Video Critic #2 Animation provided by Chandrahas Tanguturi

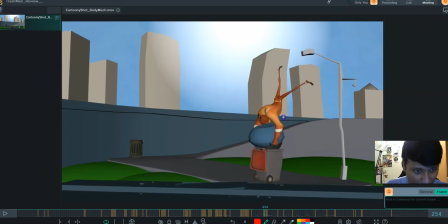[33:00]
For that impact, I need you to move the character, and then like probably have him with straight hands in here. All right, and accentuate the lines from there, going like that, like like from the hands to the leg,
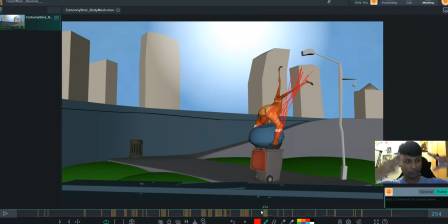[33:18]
spreading the power, the force of that impact spreading through his body. And then he can like curl up into a ball in the next this thing. I'll appreciate it if he had still his hand connected in this pose, and then
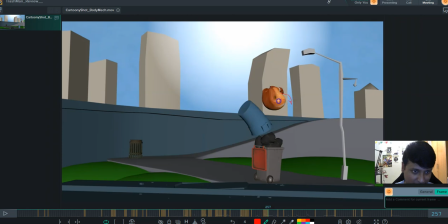[33:35]
maybe here he can have his hands come out a bit and then turn up into a ball, and then go. So there'll be like a and then like that, instead of just a whole circle for 3 frames, there'll be a little slight character to it.
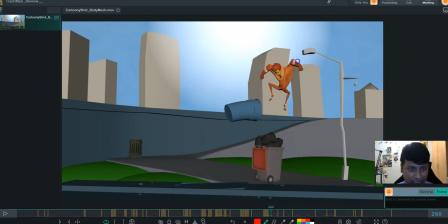[33:51]
And again, the way he breaks up from that is again with like a very mirror pose, and again a mirror pose back again, and then this this pose.
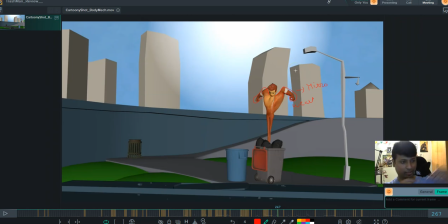[34:06]
I mean, I can't put it in pose. Like this pose. Right? This is a weak pose. I mean, he had a nice fist here. Could have continued that fist, because here also you have a fist again. So why not use the same thing throughout the shot?
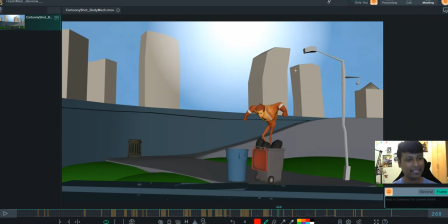[34:23]
So that slight movement of opening the hands causes a weakness in the pose. Again, there is this the way he kind of moves from one pose to another is again like this,
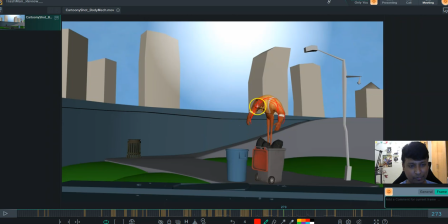[34:39]
and it's it's a U, inverted U, or small n. It's just mirrored, and then you have again this pose. Not much to actually support this. For example, if his hands were here, all right, like slightly like this,
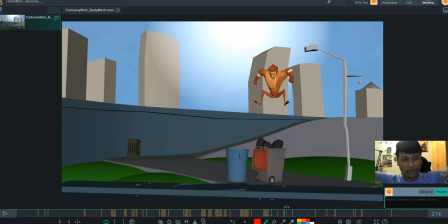[34:58]
and then he goes into this pose, so there'll be slight cushion, and like that will make sense that his two arms are not moving at the same time. All right. Again, this and yeah, so this area, I felt that this area could use overall a little bit more effort,
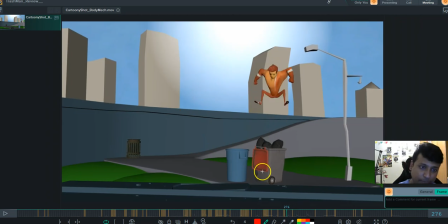[35:17]
in posing, and the way that your body is. Yeah, I think it is also the spacing. For example, he goes from here to here.
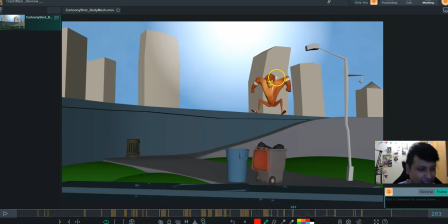[35:33]
He's made a jump, all right, and the next pose he just goes itna sa, like a very small amount of travel that he does. That is kind of makes it look like he's stuck in some place,
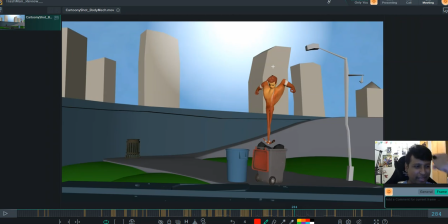[35:48]
and that is a little riveting on that point for the body, right? So again, from a stretch to a squash, and then the momentum dies, like right here.
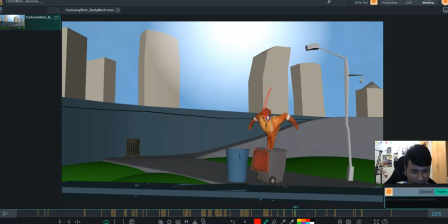[36:05]
So he has this, from here to here he comes in, from here to here comes in, and the next movement it just dies. So a little bit more of cushioning, even though it is snappy, I understand,
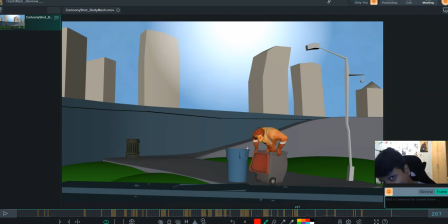[36:20]
but to settle that we need a little amount of spacing that will not make it look like, oh, it's a hit and a hit and a hit. There's a hit and then there's a softness to that hit. That is what we need.
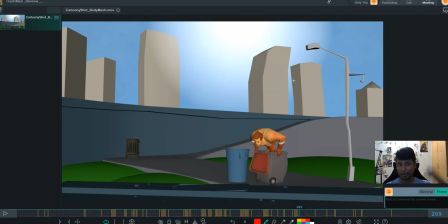[36:33]
We need a hammer with a little cushioning on the front. Those rubber hammers which hits but does not leave a mark. It does not do so much damage, but they deliver the blow, right? That is what snappy animation basically is. It's like a rubber hammer.
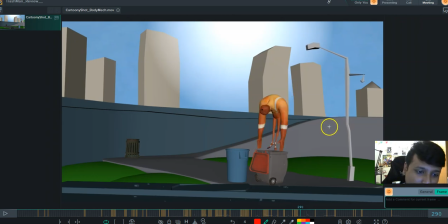[36:53]
So again, he goes into a ball, and again he has the same hands. So imagine, I'm going through this. I have seen these hands almost everywhere throughout your shot.